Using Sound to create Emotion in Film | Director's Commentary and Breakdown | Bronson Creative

Hey everyone, this is Jerry with Bronson Creative, and today we're going to break down a few of my favorite scenes from my second feature film, Little Hand.
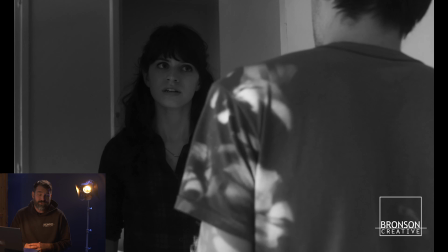(0:07)
So let's get started. At this point, she's already a little confused, so if you haven't seen the film, we're about 17, 18 minutes into it,
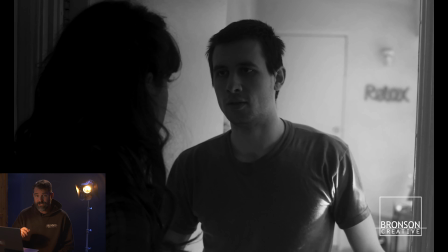(0:14)
I think, right now, and one of the things that she's realizing is that Brendan,
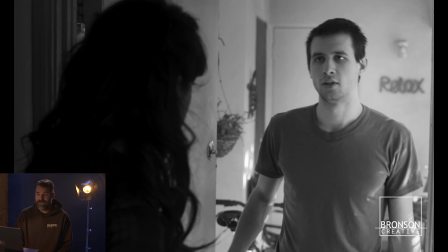(0:19)
which is the character here, is kind of manifesting in different places in her life.
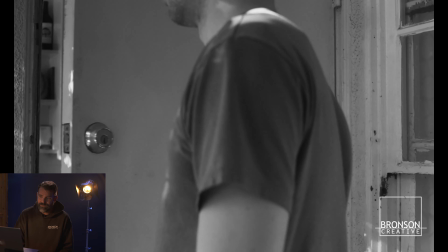(0:25)
And so you'll see when she closes the door, we start to hear the music.
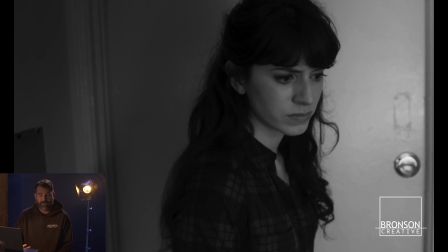(0:30)
And so when we hear the music, it kind of catches her off guard because in her mind, there is no one in the house at this moment.
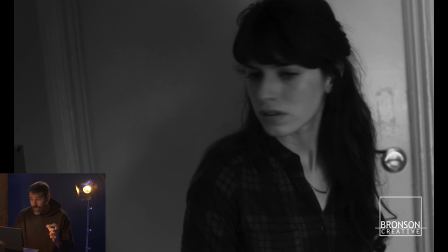(0:38)
So we knew that this would be like a visual kind of cue that we could play with, and also we wanted to do this in one take.
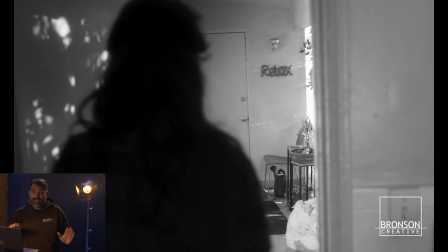(0:44)
So I'm actually operating on this take, and so you can see that I kind of like do this kind of canted angle when it happens and the music comes on.
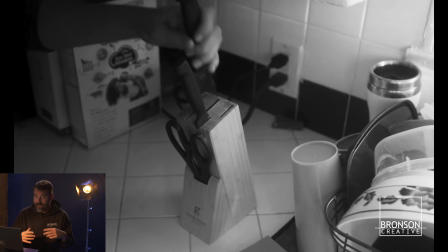(0:51)
She kind of like drifts a little bit. I wanted it to get this kind of like almost dreamy, like what was going to happen.
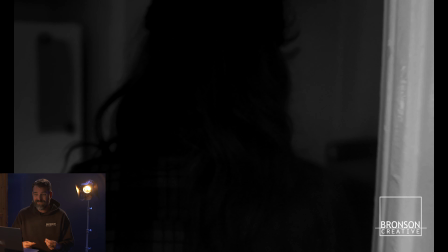(0:57)
Also, I'd made a horror film before this, and so I thought it'd be interesting to play into some of those things.
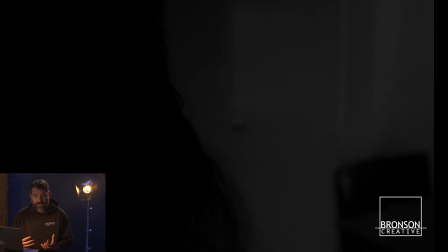(1:02)
Like I wanted it to be a little scary, like who is in the house, what's going on, things like that.
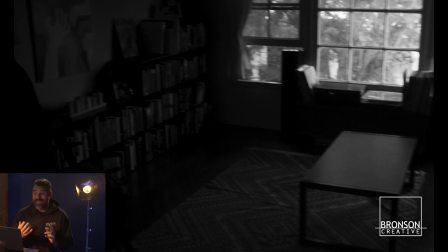(1:07)
You can also notice, if you've seen the film, that the lighting changes drastically.
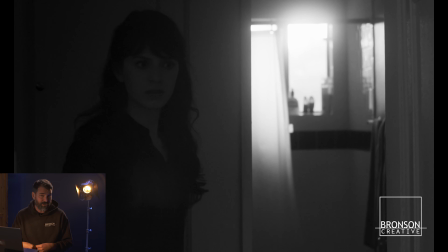(1:11)
So time has already jumped, she just doesn't know that that has happened yet.
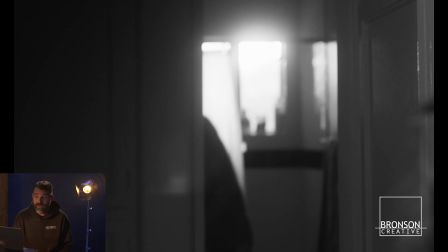(1:15)
And so by the time that she gets into the bedroom here and realizes that Brendan is still in the house,
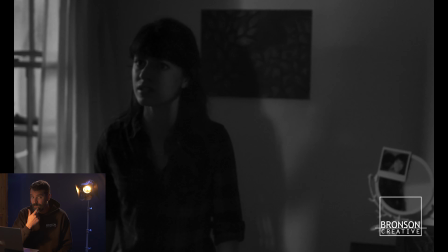(1:21)
we did that silhouette because we didn't want to see the face. We didn't want her to know what was going on because at this point she doesn't know if it's Brendan or somebody
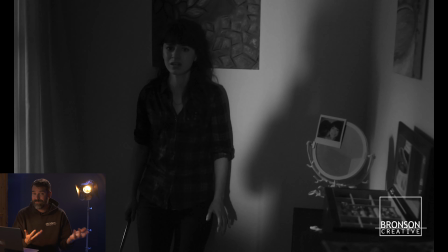(1:29)
else because she just kicked Brendan out of the house. So why would he be in there?
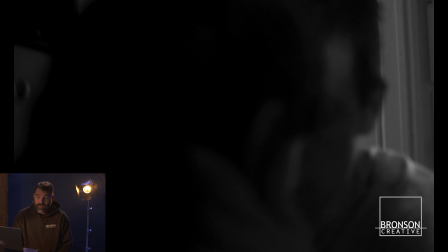(1:33)
And so we also wanted to play with this aspect of when she's kind of breaking down.
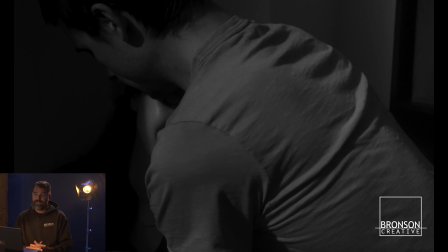(1:38)
I didn't want to play into the tropes of mental health and things like that. This is just a genuinely scary experience.
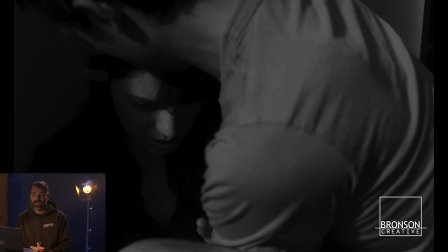(1:43)
So if you don't know what's going on, this is just genuinely terrifying. And so as she's going, we also wanted to play, is this a dream?
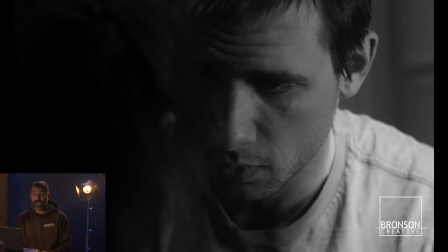(1:51)
Is this reality? What is actually happening with these characters?
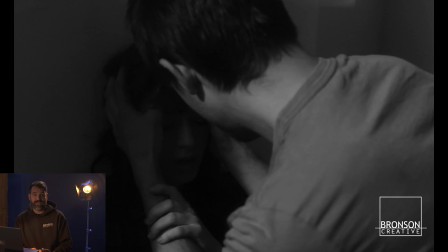(1:54)
And so as we kept playing with that of how to block it, how to cover it, all those kind of things, it became interesting to see what was actually happening.
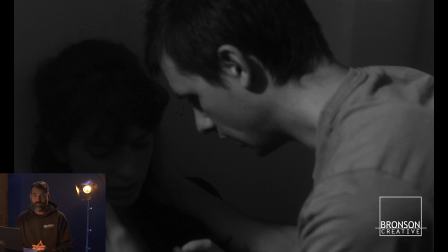(2:03)
And so we did 5 or 6, we might have did even more takes than that.
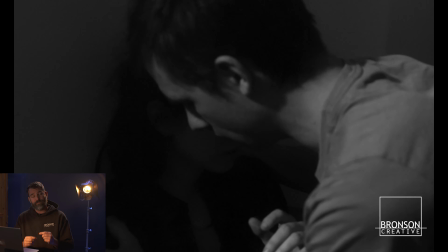(2:07)
And so we were able to, as we kept going further and further into it, like how confused is she?
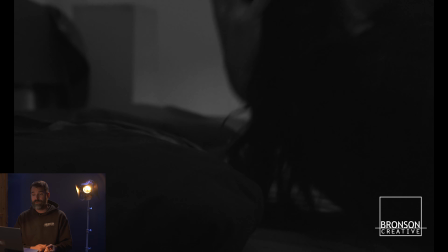(2:13)
How scared is she? Each take was a little bit different. We played it with more confusion, with more scared, things like that.
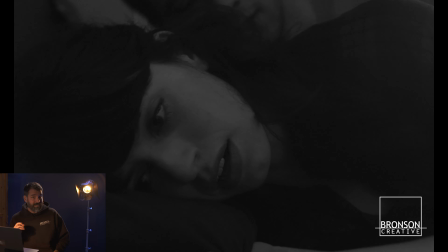(2:18)
And so, but we knew that this sequence was going to cut to the beach.
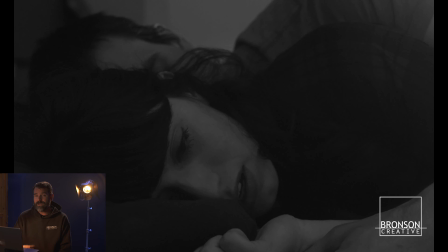(2:23)
We were going to cut to an actual flashback because she's dreaming, and we wanted to play with the characters and the audience understanding of what was about to happen.
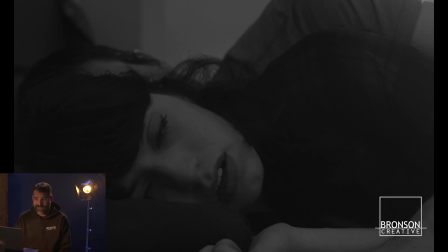(2:30)
What is the storytelling device? What's happening? And so we did this match cut where she falls asleep and then she ends up on the beach, which is about to happen here very, very, very soon.
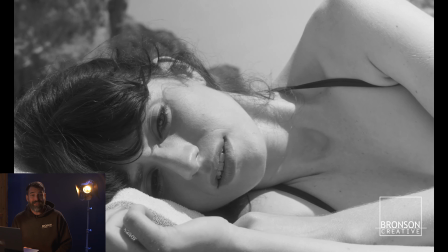(2:41)
And there it is. And so one of the things that we had to play with there is we had to actually map where she was laying because we wanted it to be seamless. One of these cuts, and if you watch any of these other scene breakdowns, you'll see where we do these kind of seamless cuts and these seamless transitions. Even though we didn't have a lot of money, I didn't want to take away from that. Originally, we had talked about building a house and having the walls move and all kinds of stuff like that. That budget didn't manifest, and so we made it the way we needed to make it. But I wanted to make sure that you could still play with this. Is it a dream? Is it reality? Who's really in control? And what is happening? Like I wanted to find out in real time with the audience, or I wanted the audience to feel in real time with Danny's character and be able to see what she was experiencing. So that is the Close Your Eyes sequence from my second feature film, Little Hand. If you found this because you bought a DVD, thank you so much for your support. If you haven't bought a physical copy of the movie, you can check it out over at bronsonCreative.us. And if you made your own film and you're looking for distribution and you think DVDs are a good avenue for you, then I hope you'll reach out, and I'd love to help bring your film to an audience as well. So take care, and we'll see you next time.